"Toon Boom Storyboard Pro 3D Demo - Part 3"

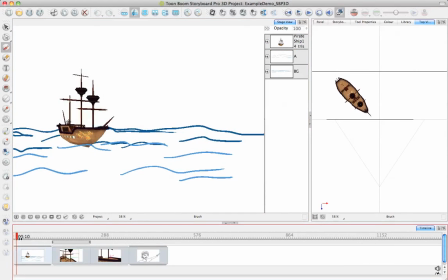(3:54)
So, one of the other things that I did on this first panel here in this example was not only did I actually animate the position of the ship, but I also put two different drawing layers, one that's representing some waves that will be behind my my ship, and one that's representing waves that is going to be in front.
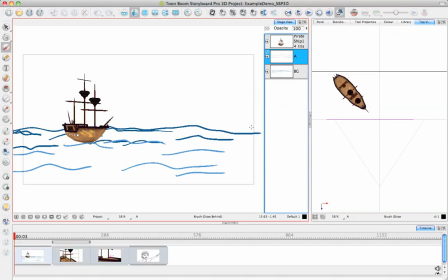(4:13)
And I did those waves a slightly different color just to make it a little bit more interesting to look at.
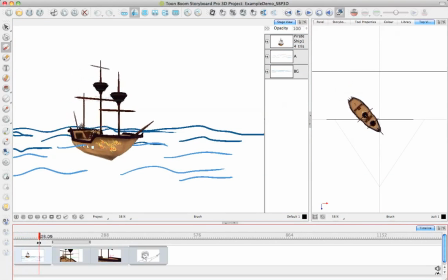(4:17)
And you can see how if you have those two layers interacting with each other, you actually get kind of a cool looking little preview, and it's very easy to do that.
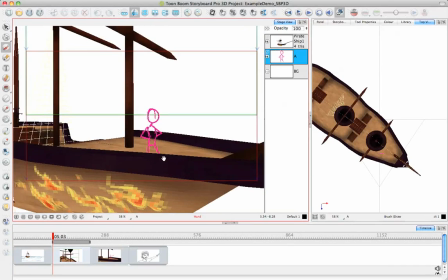(4:25)
So now let's take a look at the second panel. Oh, I did a camera move. That's what I did. So one of the things that we didn't talk about yet was doing camera moves.
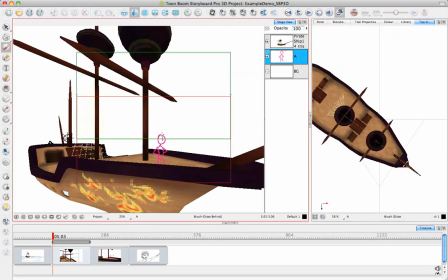(4:34)
And so I just put my character here on my ship. But the other thing that I did was I added a camera move. So let me go here and I will just remove my camera move so I can do it
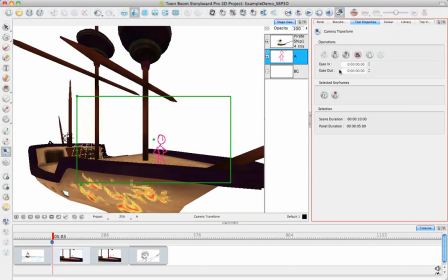(4:46)
again. And I will add a keyframe at the beginning of the panel and at the end of the panel. And in this version of Storyboard Pro, we have a static camera that's very similar to the camera that you would have worked with in Storyboard Pro 2. And so that means that I can adjust, for example,
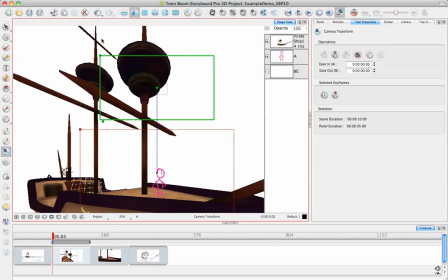(5:06)
the zoom level, and I can animate the position of my camera, and I can rotate my camera in this direction. But we can't actually yet move the position of the camera, and that is one of those, for example,
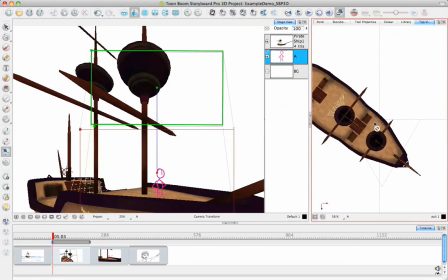(5:19)
like I can't move it from my top view, and I can't rotate it in this direction.
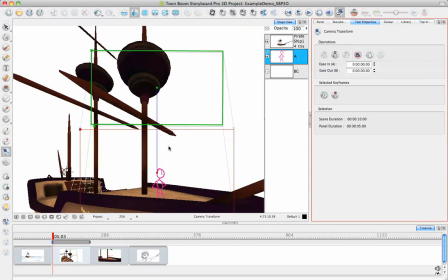(5:24)
But that's one of those developments that we are looking at doing very shortly, so stay tuned for that development in the future.
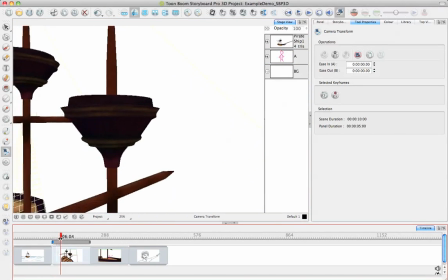(5:31)
But for now, you can see how even with a very simple camera move, I can already get a really good sense of three-dimensional movement,
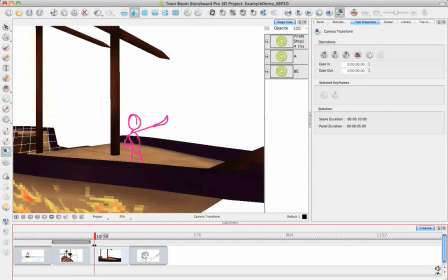(5:39)
and I can see my character layer interacting with everything.
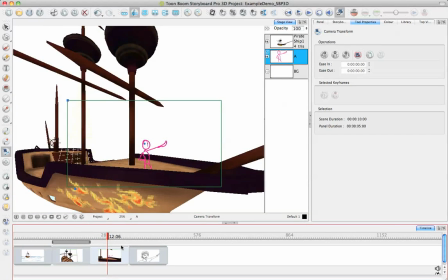(5:43)
And so one thing to be aware of also is every time you do a flying camera movement, so for example, a movement where the camera is moving and rotating as it's moving, it becomes very costly to produce.
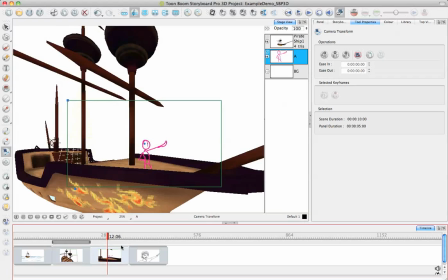(5:59)
So it's actually a good idea to try to restrict yourself to only do moves that are like pans and rotates so that and zooms, so that you're not increasing the cost of your production by doing a lot of moves that will be very costly to actually perform.
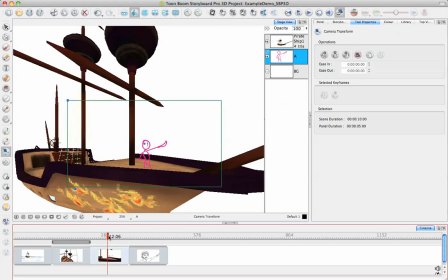(6:17)
So, and then the last thing I did here on the end was I have another
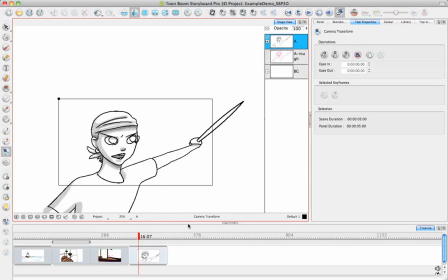(6:22)
panel that I fleshed out a little bit more what I wanted my character to look like there. And so here's the rough layer, and then on top of that I did my clean layer. And when you're done with your rough layer, you can delete the rough layer directly from your project so that you don't see what's going on there.